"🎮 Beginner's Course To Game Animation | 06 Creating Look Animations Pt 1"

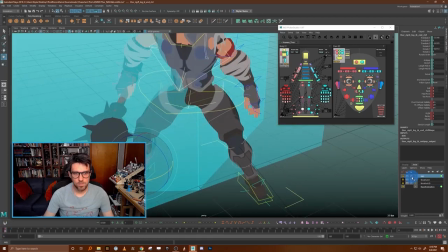12:22 Rotate this guy a little bit. it. Okay. And I want to make sure that, that it's kind of looks like it's pivoting on its toe. I'm switching this layer on and off. So I kind of see the difference between them, right?
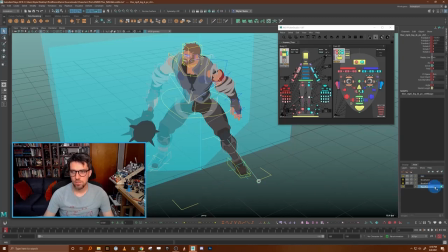12:36 And you know what? I didn't add my knee PVs to that layer. That's the issue. Um, let's, uh, add them here. Oh boy. I kind of caused myself some problems there, didn't I? By not adding those knees to the layer.
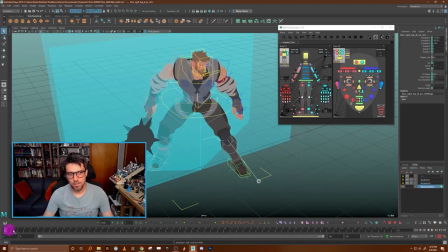12:55 Okay. Let's go fix that quick here. Um, this was the original position, I believe. And then I changed, or I changed them there. Okay. So now we're back to what we got originally.
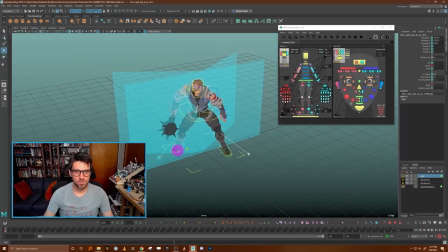13:11 Okay. Back on track. Okay. So I'm just going to move the knees a little bit that way like we did before
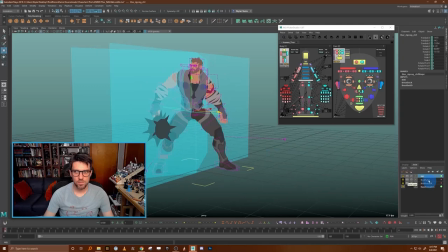13:18 I'm going to let's see what this is looking like what
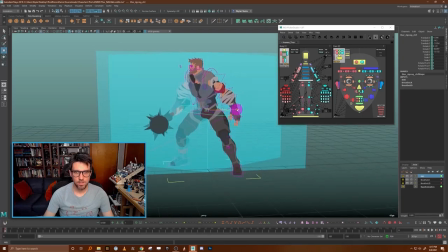13:26 I want to do with the cog here I think I want to actually move the cog as the character kind of rotates around to the side I think the cog will actually come a little bit over this front forward and kind of lean back this way to to compensate for that so
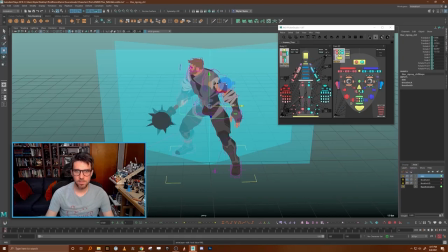13:43 we're trying to get the weight shift to feel right now I lost my animation there on the arms because I didn't set a key on that either.
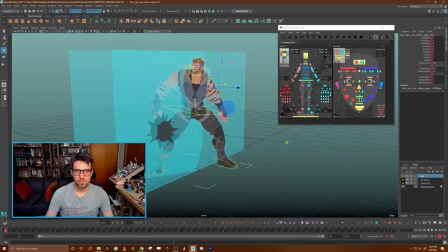13:50 So let's fix that up. Oh, I got junked up on the arm there. Something's going on with my arms. Oh, it's just getting crumpled up because it's all weird.
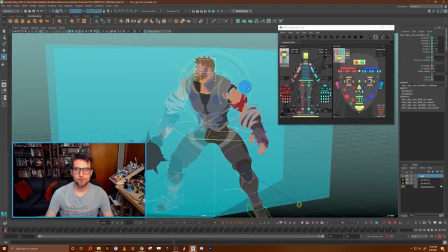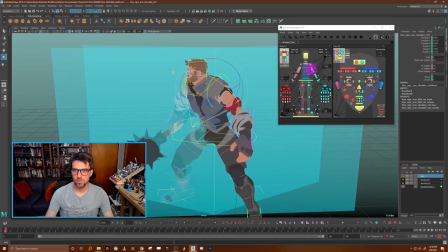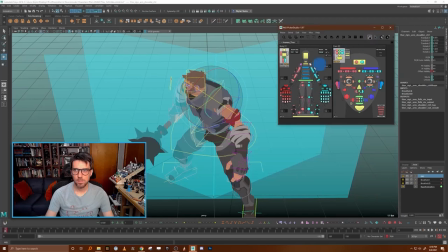14:21 Come on here.
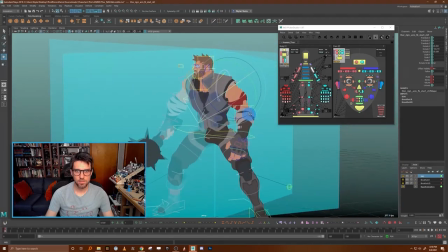14:25 There we go. Okay, so my arm was getting a little bit wonky there. Set a key on that.
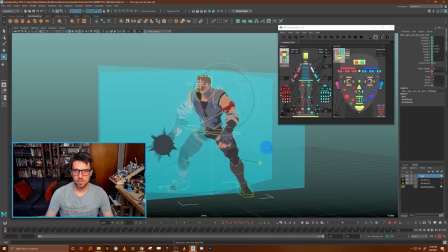14:31 So we're just constantly comparing it to the
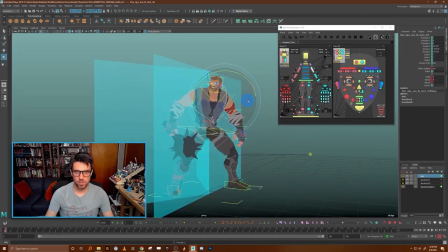14:37 base one by kind of going back and forth between them to make sure that they're roughly have the same feel, but that it feels like a natural motion to kind of go back and forth between them. Okay.
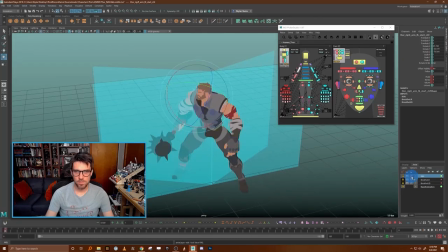14:53 So if we look at that difference now, that looks pretty natural. I'm pretty happy with that as a starting point. Now I think that maybe this head might feel like it's looking up a little bit.
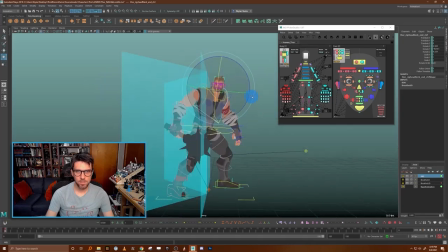15:06 So I'm going to just kind of keep it down a little bit and also tilt it this way a tad to make it just feel a little bit more natural.
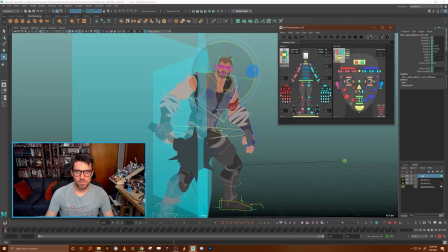15:15 I'm going to grab this like, what is this,
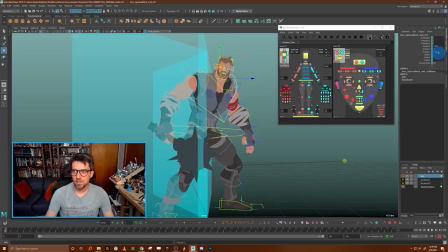15:17 like the throat bone and try to twist it to get the neck to be a little bit more of a natural shape in that direction it's going.
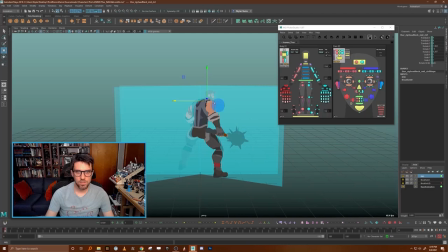15:26 Now if you look at that from behind, that's looking pretty good. It's looking a little bit maybe like it's off balance this way. So the last thing I'm going to do is grab the cog and just move the character a little bit more in that direction. So let's take a look at what that looks like. So it looks like as a character kind of looks to the right, leans back a little bit.
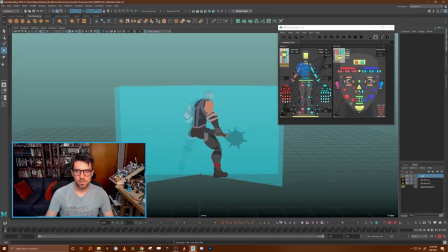15:45 But I don't love how far that forward arm moves when he looks, so let's just quickly take that from this view, grab that forward arm, and bring it back this way a little bit.
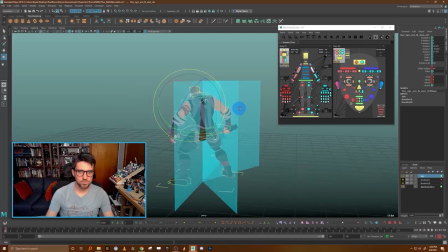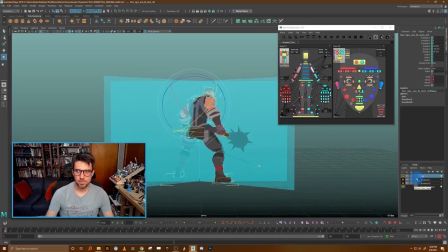16:08 Okay, there we go. So that we get just a little less movement on it as we turn to the right. Okay, that's looking pretty good. So next what I'm going to do is I'm going to duplicate this layer, and we're going to do our 120 now.
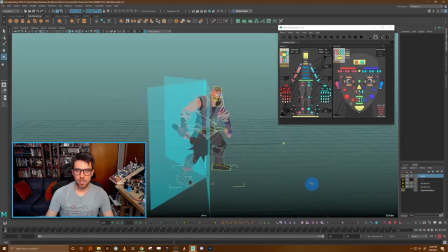16:27 So I'm going to turn off my right 90, turn on my right 20, and we're going to start doing the same thing.
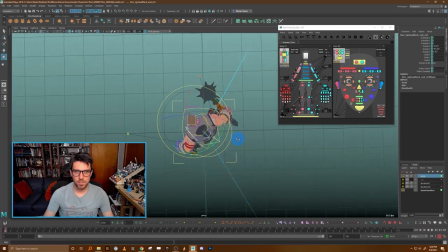16:35 We're going to take the head and try to get it to look now back towards the 120 degree direction.
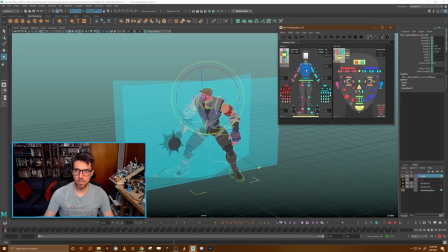16:45 And like I said, we're now going to go through the spine here, and we're going to add,
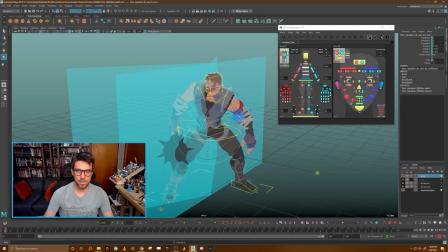16:54 because this is now kind of the neck has reached its kind of maximum rotation, we're going to use the body a little bit more to get the rest of that rotation in there to feel natural. I'm going to take the cog and rotate it a bit. Okay.
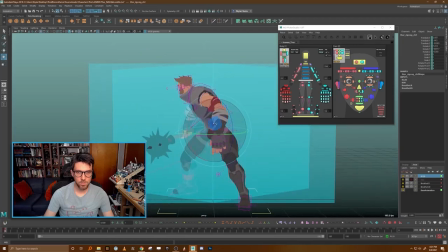17:13 probably gonna have to make their character a little bit more upright to make this make any sense grab the arms bring them around in this direction
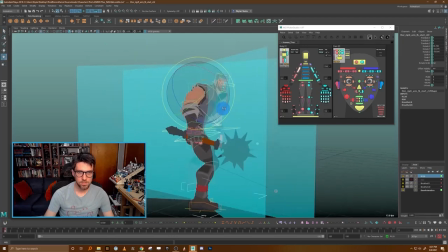17:25 same thing here this arms gonna come back around
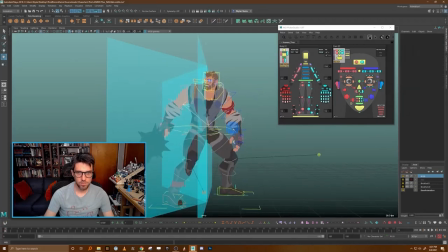17:31 behind he's kind of like looking back over his shoulder now and now here's where we're going to probably
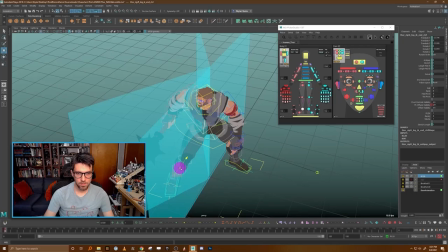17:38 really have to twist this foot a little bit to make sense as the character pivots back around. Let's see what this is looking like compared to the base one. Yeah, it kind of pivots on the toe there.
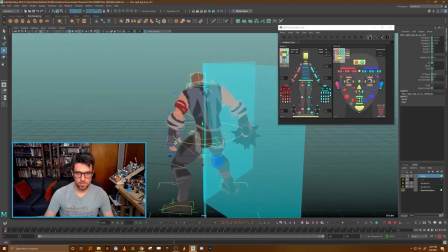17:51 And we'll get the knee out to make sense with that.
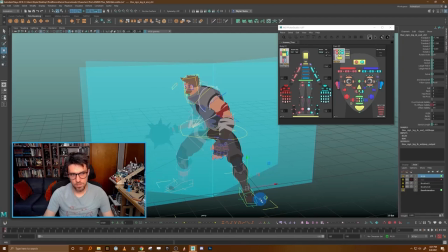17:57 And maybe even this one's starting to turn a little bit as well. So let's rotate that, translated a little bit let's get that so that it's like kind of in the exact right position for the toe to be the thing that's pivoting there we go okay
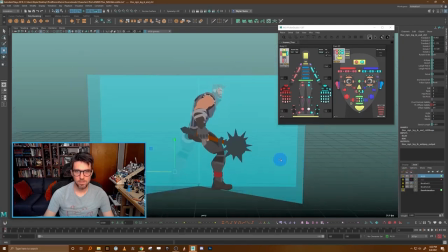18:20 now let's kind of see if that looks natural from behind from this this way that we're gonna look at I'm gonna actually pull these guides out of the way for a second well actually you know let's just turn up the transparency on them a little bit so that we can see through them
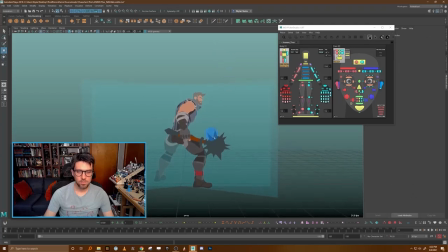18:34 a little bit more okay now I got to say this is looking a little bit wonky. I don't love how you can't see this back arm at all from our actual game pose. So I'm going to actually try fixing this now from our game camera a little bit
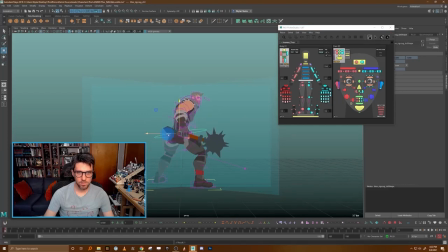18:52 to look a little bit more natural. It doesn't look too bad from some of the other angles, but actually from our game camera, it doesn't look great. I don't love it. so I'm now just going to try to like give it a little bit of love specifically from this camera
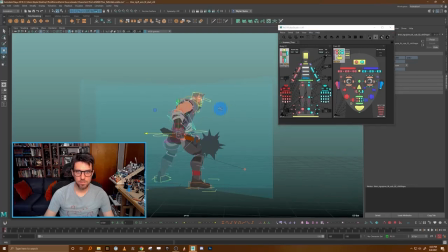19:13 let's see if maybe we can take the spines a little bit and make the character a little bit more upright maybe that will help get this arm maybe back even more maybe
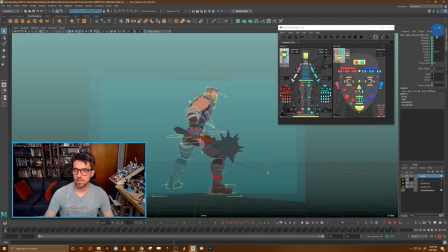19:31 we can actually add some let's add these lower arm bits to it as well in here to get that down and out of the way a little bit and I really want to see this arm from that back
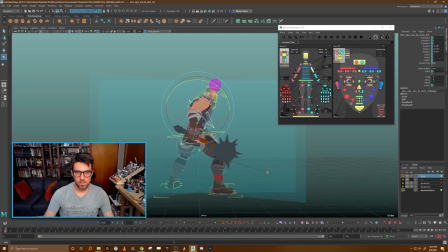19:48 silhouette a little bit so maybe we also put a little bit of animation a little bit on to the elbow here as well so that as he kind of looks around, he brings this arm up a little bit. There we go. That's kind of reading a little bit better now from the angle.
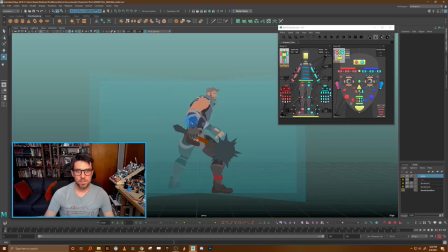20:06 Now, listen, I don't love that this is all not kind of interior silhouette, but I think it kind of looks a little bit weird if we put this all the way out here in a way that would read a little bit better. I don't know. Maybe I'll try it. We can always modify this pose later.
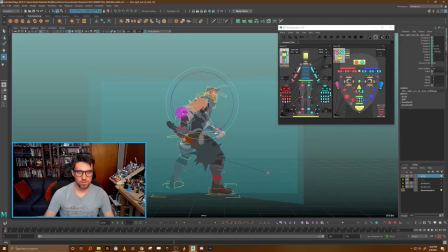20:22 So let me see if maybe if we put this out a little bit more and maybe we take the shoulder some too. Is the shoulder on this layer? It is. And get that back as well to match it.